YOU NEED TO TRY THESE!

Right, anyway, enough of that, let's move on to the second one, which is the reveal shot, and there's only two variations for this one. Be quiet, please. That I use anyway. Two variations. It's either reveal in or reveal out. Let me actually move this camera because this is the same spot as the last shot. I don't want to get too repetitive, you know? I want to keep you watching, you know? Right, so depending on what drone you've got, this is either going to be really easy or really hard for you. So if you've got the same drone as me, the DJI Mini 3 Pro, the best fucking drone out there, all you have to do is drag a box over the point of interest that you want,
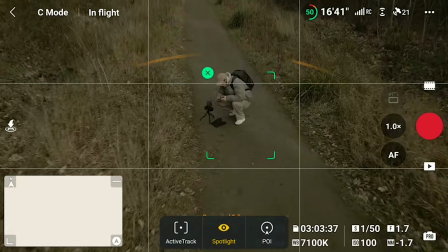and then you're locked on, and the camera is going to follow that. No matter where you move the drone, it's going to stay locked on, dead center onto that subject.
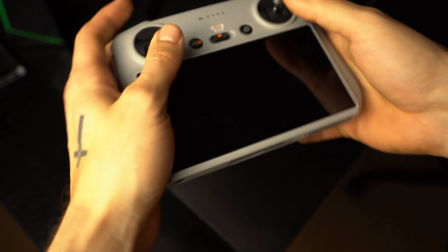It works so well. If you haven't got that, you're gonna have to do it manually, and you have to do a couple more things that I'll teach you in a second to keep this move going, basically. So the reveal shot, how does it actually work? Let's start off with the people that can actually use the lock-on focus thing.
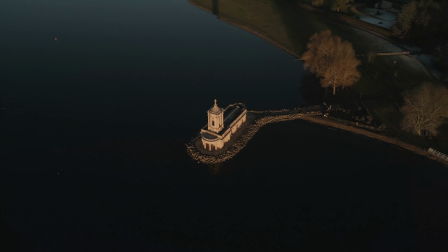So you're gonna start close, or you're gonna start far away from a point of interest. So let's say a building, I'm gonna start nice and close to the front of this building,
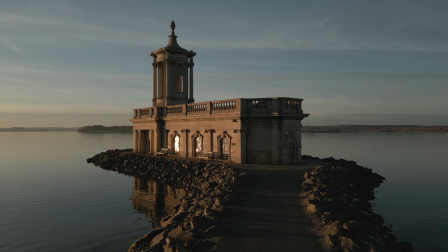and then I'm gonna lock on my focus, and then I'm gonna slowly rotate backwards with the direction.
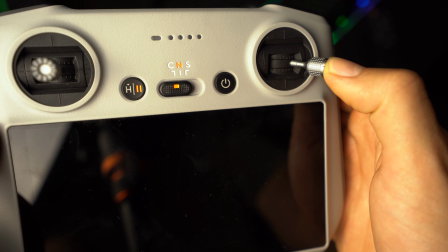So I'm gonna pick a side, so I wanna go right and diagonally back. I don't wanna go fully back, I wanna go diagonally back to get that slight pull away and slight motion to the right.
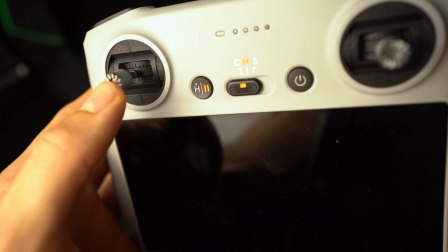And then as I'm doing that, I'm gonna slowly, again, match up the speeds like we did earlier with the rotation.
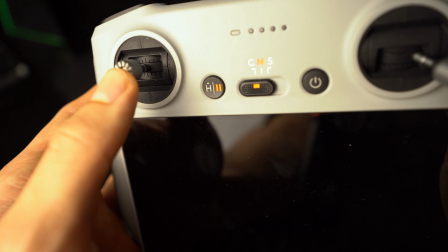I'm gonna match up the speeds of the ascension or the elevation, whatever we decided we're calling it. And you're gonna match those two things together.
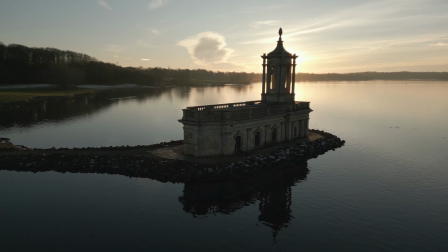So you're swiping right and pulling back, but also going up, and it gives this really cool tornado reveal effect of the building and where the building is.
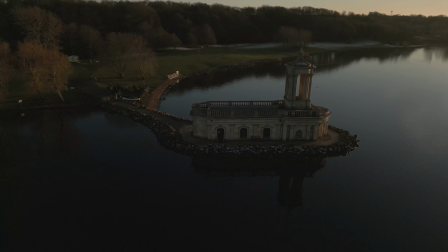That's what it's kind of used for.
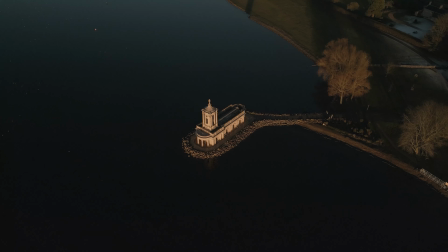And then obviously in reverse, it's a little bit harder to catch that focus point, but drag the box everywhere you want, start really high, and then you want to go left or right, but slightly diagonally forward,
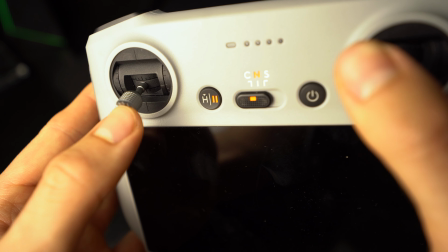and then you want to descend at the same rate as you're going to the side, and it's going to make this cool tornado reveal in effect.
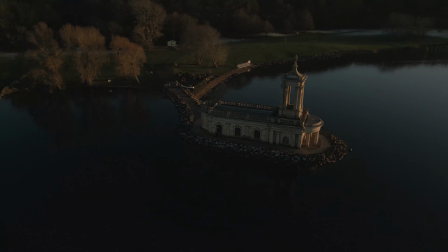So where you are in the environment, let's zoom in, here we are at this cool shop. Do you know what I mean?
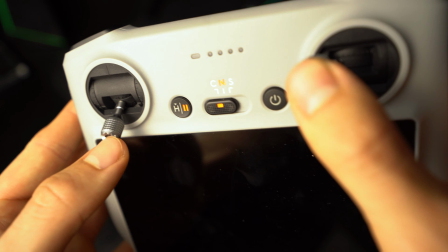And then here's where it gets tricky for the people that don't have that lock-on effect. You're going to have to obviously do those two stick movements the same, and you're gonna have to then use your camera,
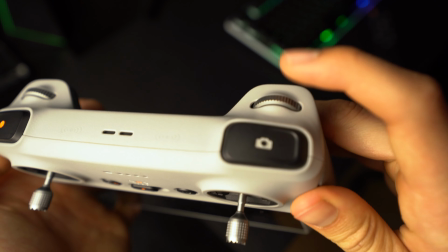and you're gonna have to adjust the gimbal slowly as you're going around to keep that dead in the center. So you have to do 3 movements at the same time.
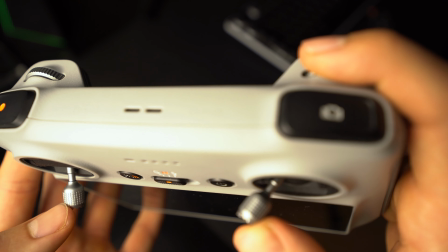Once you do it a couple of times, it's easy to lock in because your fingers just go the same direction. You keep that locked in, and then you just move the camera slowly.
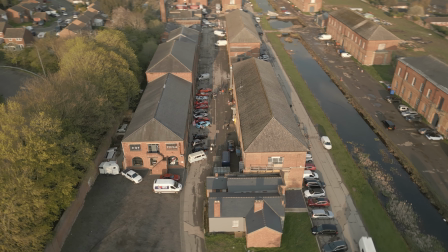So definitely put it into your camera's slowest mode, so like the cine mode, not the sport mode, otherwise you're gonna have a really hard time.
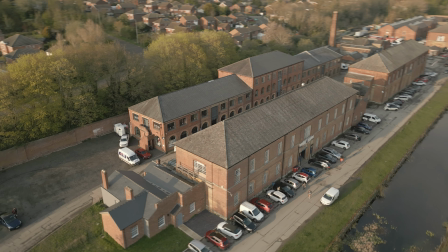And try to keep that really, really smooth. But actually talking about sport modes, if you do have the lock-on effect, if you whack it into sport mode, you can get some really, really cool shots, because you can just go fucking balls to the wall with the speed,
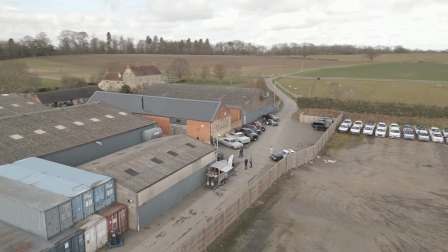fly that shit around the building, and it's just gonna get this really nice fast-paced warp effect without having to worry about the camera.
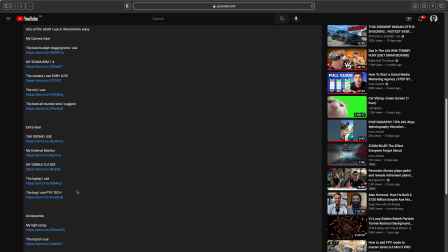So yeah, pros and cons, pros and cons. I'll leave my drone link below if you want to check out the Mini 3 Pro. It is really, really, really good.
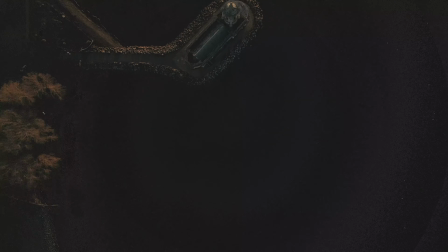So we've covered top-down shots and 3 variations. We've covered this reveal shot and 2 variations.
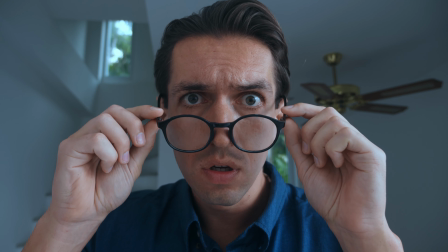Let's give you the last one, which is actually a little bit simpler than you might think. Let's go through here. This is way better, because then I don't have to drive to another location. I can just use this field. Let me turn you around and have a look. Look at this. Ta-da! It's overexposed, but ta-da! Right, I can't see the screen, so hopefully I'm in the center of the frame somewhere if I go far enough away. So the last shot, what is it? It is a push and a pull. That's it. And the reason for it is sometimes less is more. We get these drones and we want to fucking swing them around to get all these crazy shots, and don't get me wrong, they work, and I've given you some that work, and I've done it myself, but sometimes just taking a step back and going, you know what, this is a really cool location,
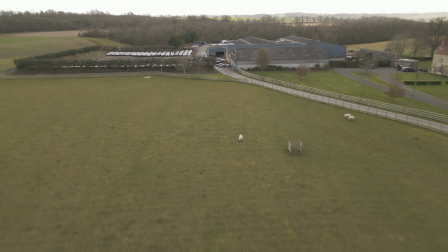let's just do a nice gradual pull in where we just fly towards it, flat screen,
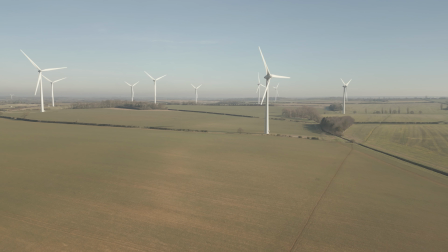or we pull away from it, and it's just going to give you that really, really nice cinematic, simple look. It's pleasing to look at, and it's not so crazy. So not every shot has to be this mental move that you've created. Sometimes throw in those simple ones, and they're really going to mature your edit and just have a nice variation in there. So sorry if you were expecting something a bit more crazy, but I think everyone needs to hear it. Sometimes just calm the fuck down and do a nice simple shot in there. But yeah, let me get out of this field because it's really fucking dirty. Right, so that's all I've got to give you really. So hopefully you've got a new perspective on how to use your drone. Hopefully those new moves help with your footage and you can go give them a try. I'll leave all my stuff linked below, so my ND filters, my drone, any other accessories I have for it that help me shoot, I'll leave all that below. You can find my presets on my Instagram down there as well. Also, I hate doing this, but everyone does it, so I guess I should.